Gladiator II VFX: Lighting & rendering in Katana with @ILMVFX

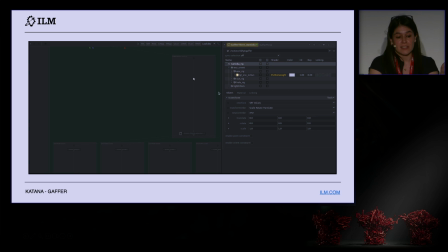[17:36]
Then you have in this show we separated the shots but by angles. So for example, here I'm gonna say, okay, for this angle I'm gonna have everything backlit, because backlit everything looks good, right?
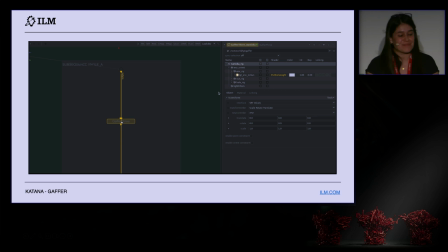[17:53]
That's the secret of lighting. So here I'm gonna do the edit for that angle. So the main library already fed all the shots, and then for this angle we're gonna have these edits.
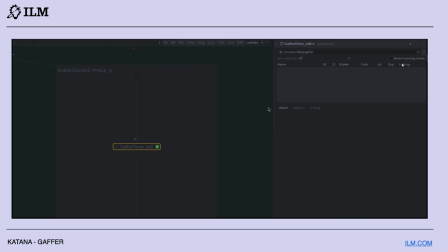[18:09]
Yeah, you're gonna do your edits that are gonna feed all the shots. But then, of course, you can also go to your shot and say, maybe here I want to have the key a little bit higher, or change a little bit the key.
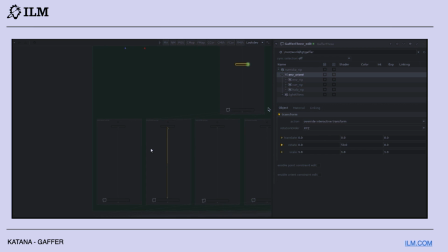[18:25]
So it allows you to not do like repetitive tasks all over and over between shots. It like saves you a lot of time to have this kind of workflows.
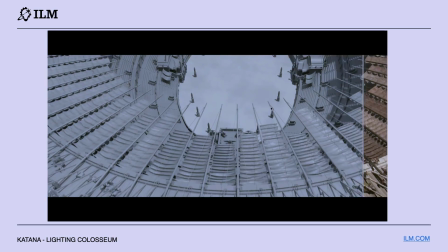[18:41]
Now that we're talking about the lighting,
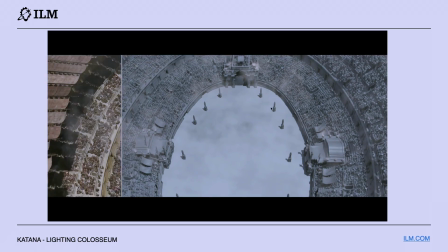[18:44]
I'm gonna go into the lighting of the Coliseum and New Media to show our approach,
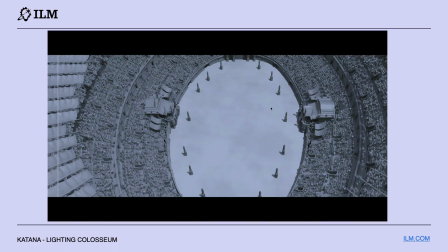[18:51]
what we used, what we did. Actually, this shot is a replica from one of the shots in the first Gladiator.
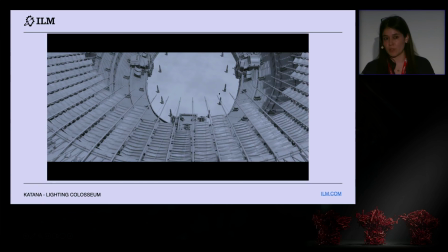[18:59]
Of course, we were always referencing the first movie for the look and everything.
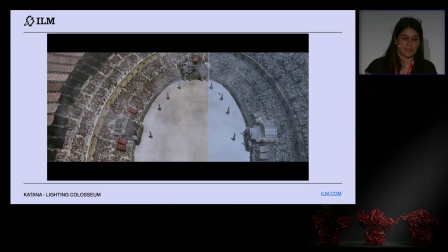[19:05]
That's, of course, what the director wanted.
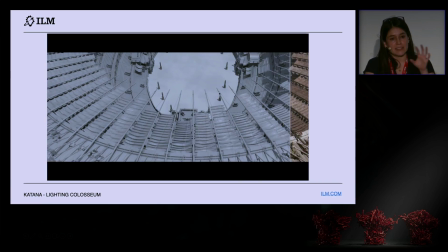[19:09]
In the Coliseum, I say for the lighting, the most important thing was the velarium.
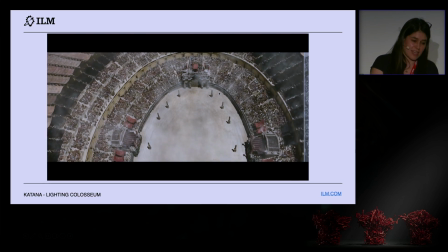[19:15]
These drapes that you have here, casting shadows. So that was our main asset.
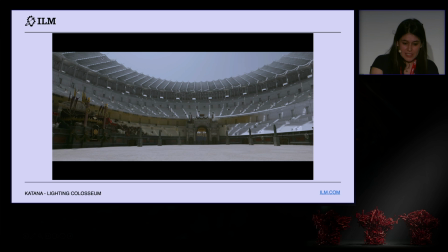[19:22]
As you can see here,
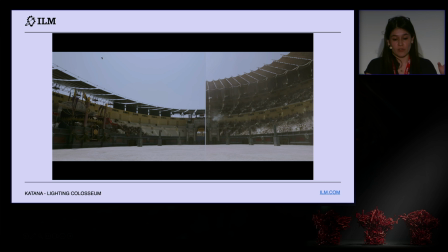[19:26]
the set that they built in Fort Ricasoli only had the two first set of seats.
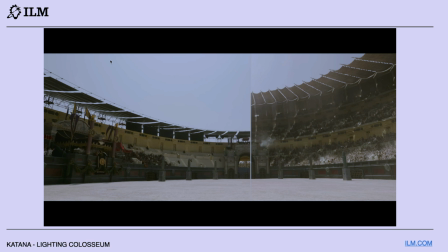[19:32]
And of course, the velarium was quite low. So we had to art direct the shadows quite a lot to be able to match it to the plate,
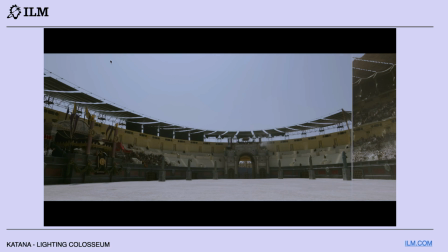[19:40]
but also to match it to our CG, where the velarium was much higher.
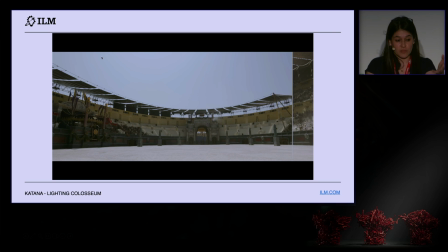[19:45]
Of course, the use of the velarium gave us
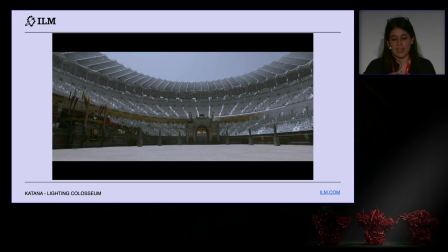[19:49]
these strips of light and gave us variation in our lighting, maintaining, of course, this contrasty look from the first movie.
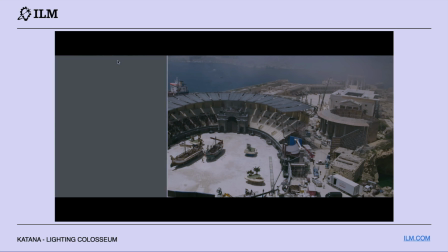[19:59]
In addition, we also use volumes to really emphasize these strips of lights coming down.
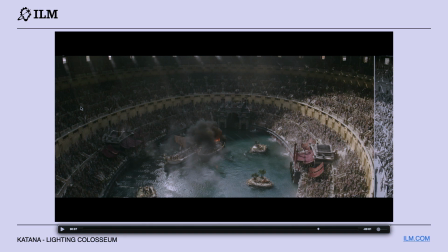[20:06]
And of course, this helped with this dusty look that we wanted for the Coliseum. We also had animated caustics because we wanted to art direct them,
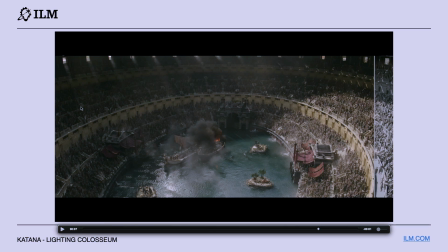[20:18]
and also because we wanted to put them on top of the plate elements, like here, the boats and a part of the set. In here, we render complex, of course, water simulations. And it was challenging the shading of the water because we wanted to keep the murky look, but also we wanted to be able to see the shark, these menacing sharks that were in the water.
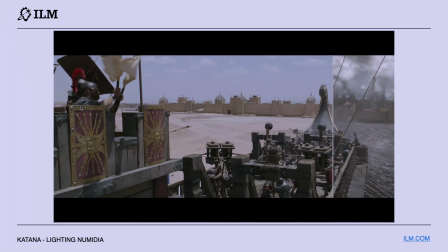[20:44]
Now I'm gonna talk about the lighting in Numidia.
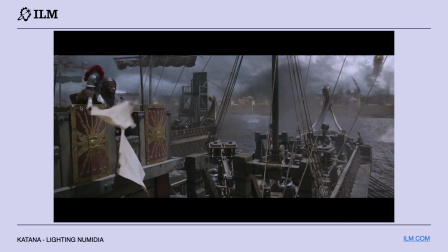[20:47]
Having plates shot in the desert and convert them to the open ocean was really tricky, actually. But we always tried to keep as much as possible from the plates.
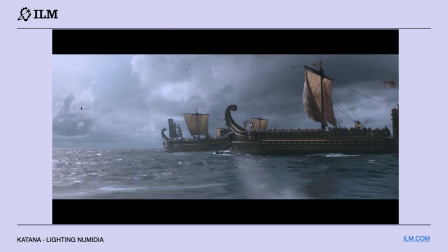[20:59]
In the desert, of course, there is quite a lot of bounce because it's the sand.
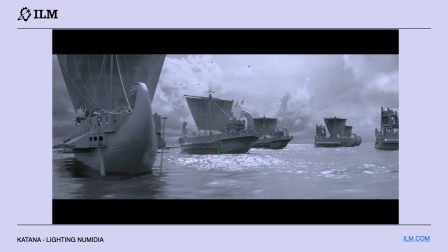[21:04]
So this was quite challenging to try to keep as much as possible from the plates.
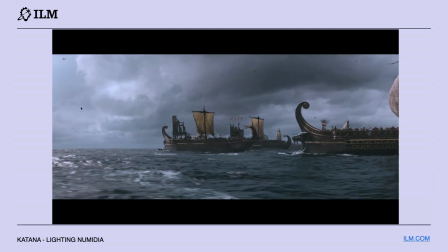[21:11]
Also, our main challenge in this sequence was the sky replacements.
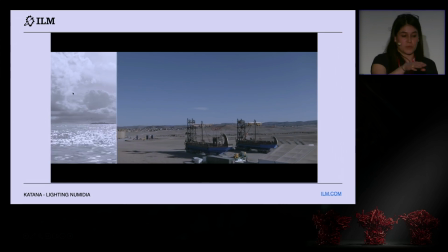[21:16]
As you can see, when they shot the movie, there wasn't a cloud in the sky.
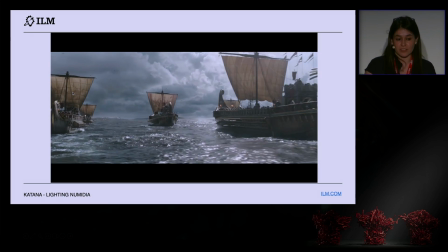[21:21]
And of course, to have this stormy look that the director was after, then we had to replace the sky.
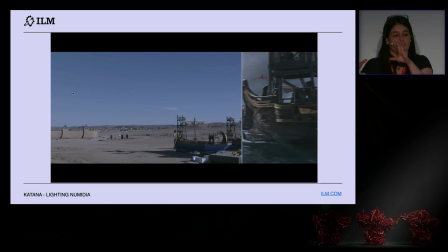[21:28]
But we always wanted to keep the romance coming from the storm,
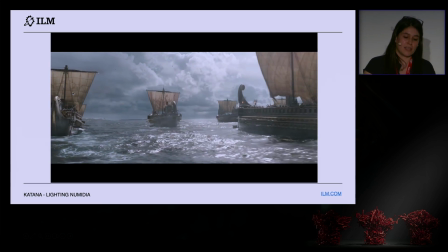[21:34]
the darkness, and then Numidia in the light where the sun is, because they are the good ones.
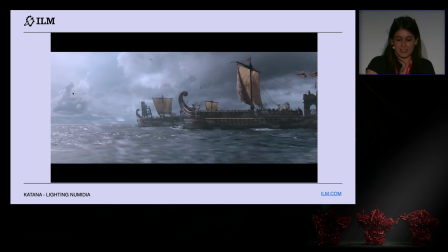[21:41]
So yeah, definitely that was our approach.